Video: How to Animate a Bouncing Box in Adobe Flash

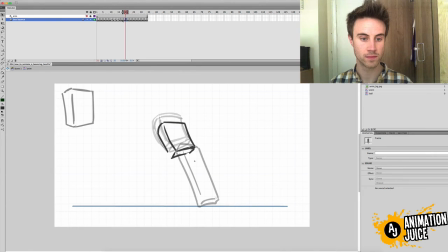[40:33]
Let's just look at the spacing for this one. You know, it's weighted towards the top there, and then it just snaps down.
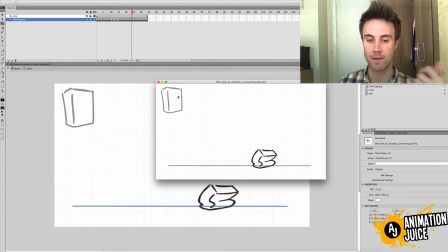[40:41]
I do like that. I'm gonna keep that. I like the snap. I like the snap.
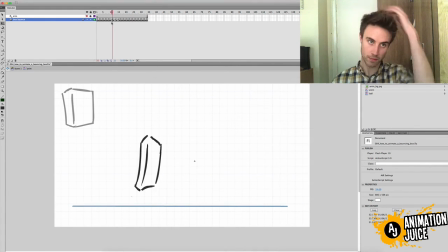[40:48]
It's vital. It's got a nice vitality to it there. So we've just got a couple of little in betweens to do. In fact, let's just.
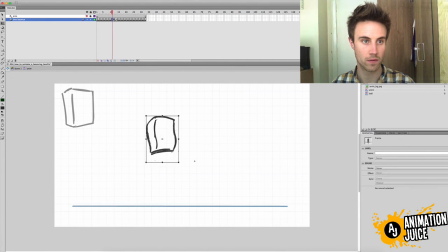See if we can just get away with no.
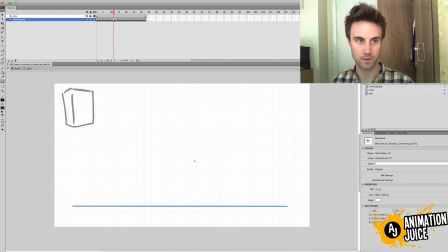[41:26]
Ish. Let's try the other one.
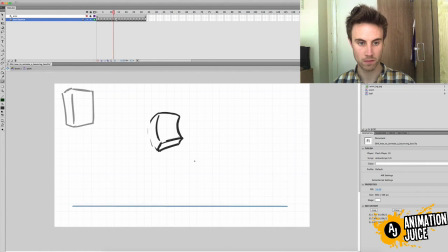Yes.
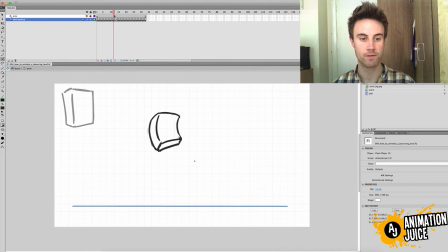[41:58]
See how the head came around first, and the feet are catching up.
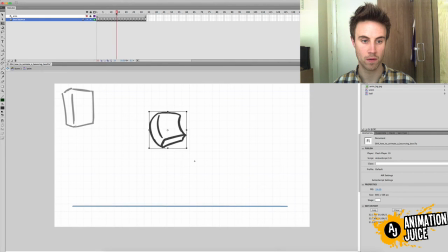Tell you what, let's get rid of that one.
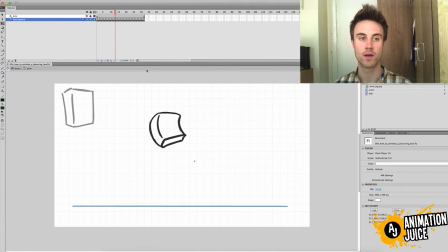[42:36]
Now that feels very nice. You can get away with quite a lot of snap between... You see how there's a big jump between that and that. Make sure that this long elongated stretch frame is in touch with the ground,
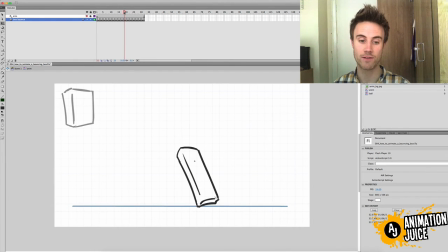[42:52]
contacting the ground, and then the one immediately after that, between here and here, make that your squash frame. Okay. And as long as you put sufficient
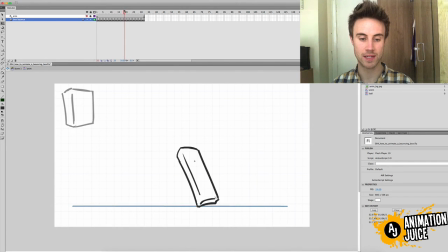[43:06]
settling, as long as you, between this big snap, boing, boing, boing, boing, boing, you've got enough settling,
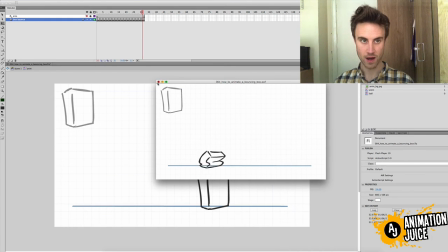[43:14]
it's going to feel really nice. And at this point, this is where you would go in and, you know, you can clean it up. It doesn't really make a difference to the overall feeling of the movement, the tidying up part of it. It is to the last thing to do. The main thing is getting... using the knowledge,
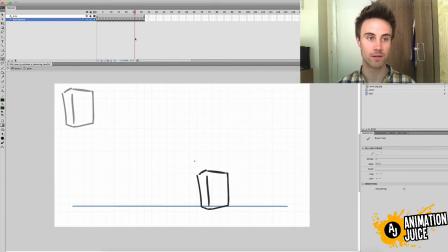[43:33]
the squash stretch, the timing, you can see, let's look at the timing of this, spacing, you can see
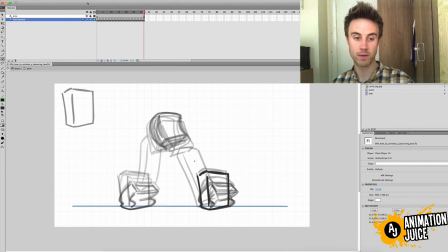[43:43]
how there's a lot of space at the, there's a lot of frame bunched together at the top of the jump, and there's a lot of frames bunched together at either end, the anticipation and the settle.
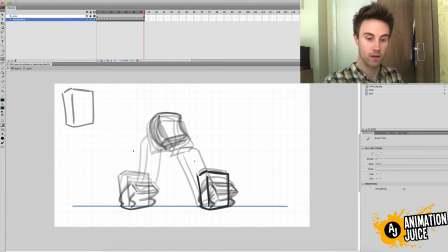[44:03]
But in between those, getting from top to bottom, to from bottom to bottom again, it's one frame. There, bang, bang.
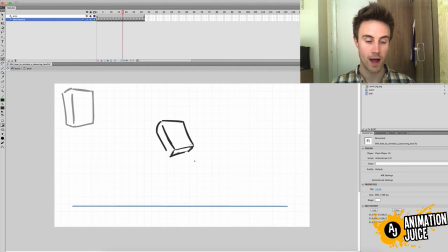[44:17]
As long as you've got sufficient settle, you can get away. And it's not about really getting away with anything, it's about having that snap. You want some nice, as a vitality to your animation, doesn't mean that everything is using, being aware of spacing